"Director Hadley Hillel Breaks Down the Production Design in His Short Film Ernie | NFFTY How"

Hi, my name is Hadley Hillel and I am a writer and director from Seattle, Washington, currently based out of Los Angeles.
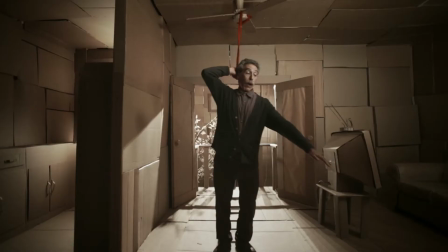My short film, Ernie, is this week's Film of the Week.
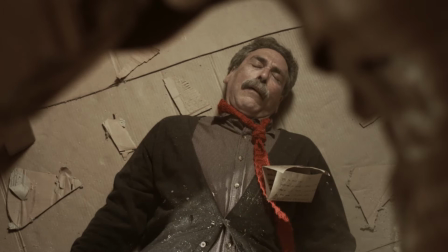Ernie is about a lonely old man whose attempt to hang himself goes awry, ripping a hole in the ceiling and causing him to form a friendship with the young boy who lives above.
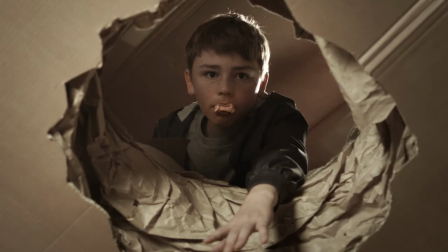The story required us to cut a hole in the floor of an apartment building, and so we knew from the get-go that we were going to have to build the set from scratch. But given our limited resources, we knew we couldn't afford to do it traditionally and would have to get creative. So as both the director and production designer of the piece,
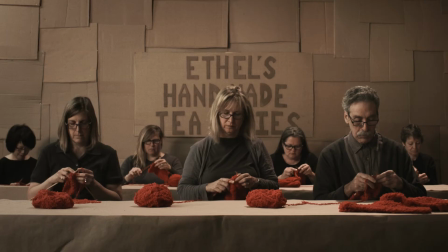the challenge was figuring out how to take advantage of those limitations and stylize the world in a way that still served the story.
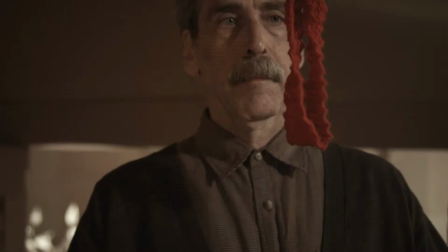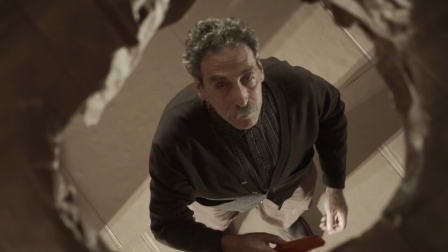I always try to build unique worlds around my characters to help put the audience in their shoes, and I knew it was important to visually communicate how isolated Ernie feels. Eventually, I settled on building all the sets out of cardboard because it felt like the perfect way to communicate that concept.
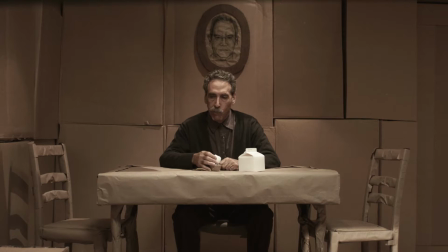The material was cheap, and the juxtaposition between live-action actors and such a dull, bland backdrop really underscored how disconnected Ernie felt from the world around him. So I want to talk a little more about why I decided on cardboard, the opportunities that that choice presented us with narratively, and how we actually went about constructing the sets. So choosing cardboard ended up making the most sense both emotionally and actually logistically as well.
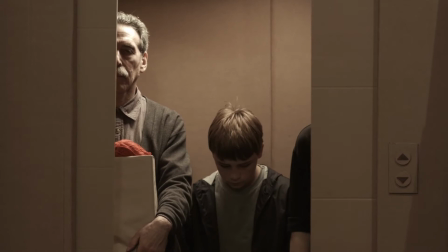To me, the most important part of building a world is making sure that every aesthetic and stylistic choice serves the character.
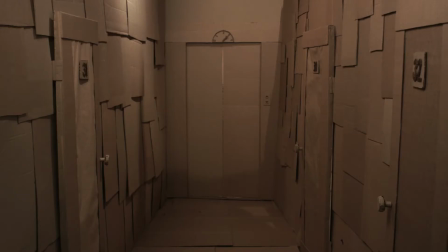When we meet Ernie, his days are blending together and he's lost his will to live. Everything is sort of bland.
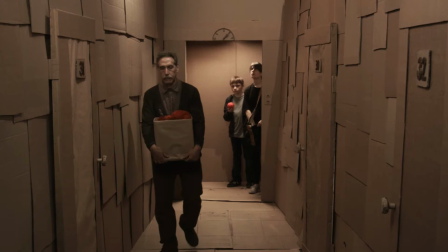And so I started thinking about ways to visually separate Ernie from the world around him and came up with the idea of making everything out of the same material. And so I started thinking about different textures and colors and ultimately landed on cardboard, mostly just because it's so kind of readily available and cheap. But the color also played a big part in that, just because it's so neutral and dull that, you know, it felt like the perfect way to underscore the idea of this monotonous world around him.
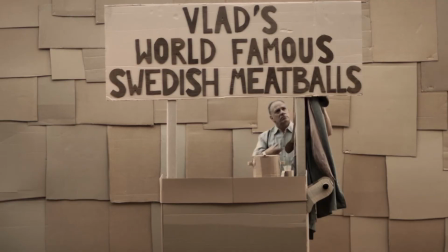Creating such a flat, repetitive world gave us the opportunity to make any non-cardboard items really stand out from the background,
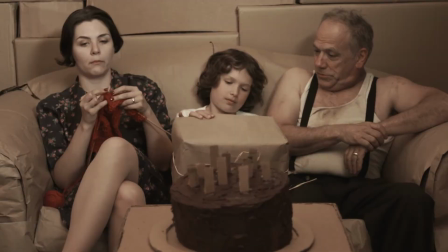which allowed us to place emphasis on certain items that were important to the story. We were very intentional about which items we made exceptions for, so that only those that were absolutely essential to Ernie's character arc made the cut.
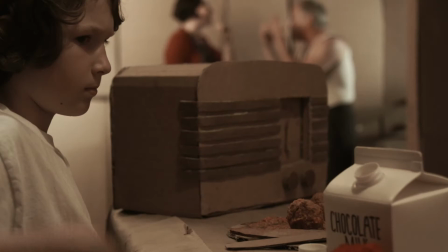For example, the red yarn is Ernie's coping mechanism from his childhood.
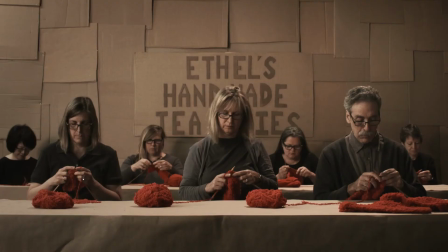It's what he did to stay calm when his parents were fighting, and it has since become his job and his livelihood so quite literally
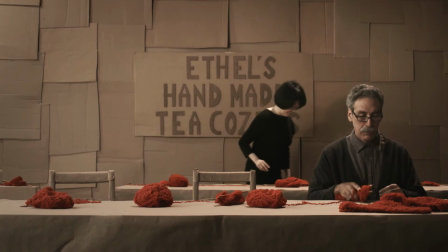it's his lifeline and so that's why we decided to make it such a vibrant standout color in the cardboard world
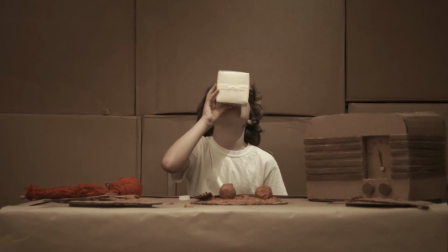the white milk cartons represent a comfort food from Ernie's childhood so we wanted them to be a bit more vibrant than the usual brown but we didn't want them to stand out too much so that's how we landed on white lastly the pink gum is the second most vibrant color used in the
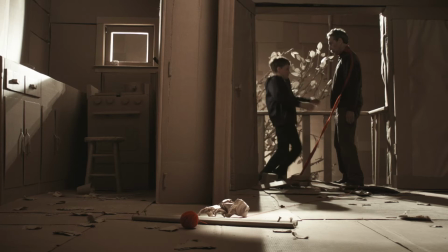film because it represents the boy who ultimately gives Ernie a reason to continue living. So the process of actually building the cardboard world was a pretty insane undertaking.
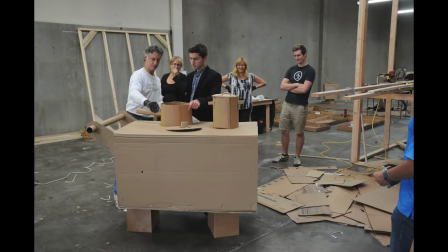It took 20-plus volunteers more than two weeks to build everything, and every single prop had to be meticulously crafted from scratch and by hand. And I think one of the most interesting parts for me, just as a production designer,
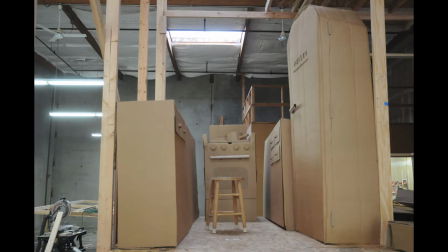was that I had complete control over every single aspect of every prop or item that was brought in because we were building it all. So anything that I could imagine could become a reality, which allowed some really cool stylization.
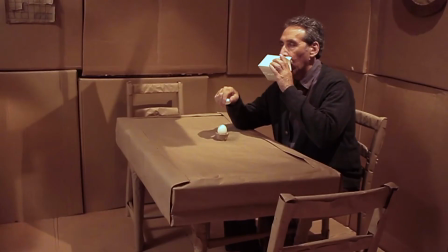Another interesting thing that came up was that props needed to be weighted correctly because we obviously wanted them to look like they were the real deal.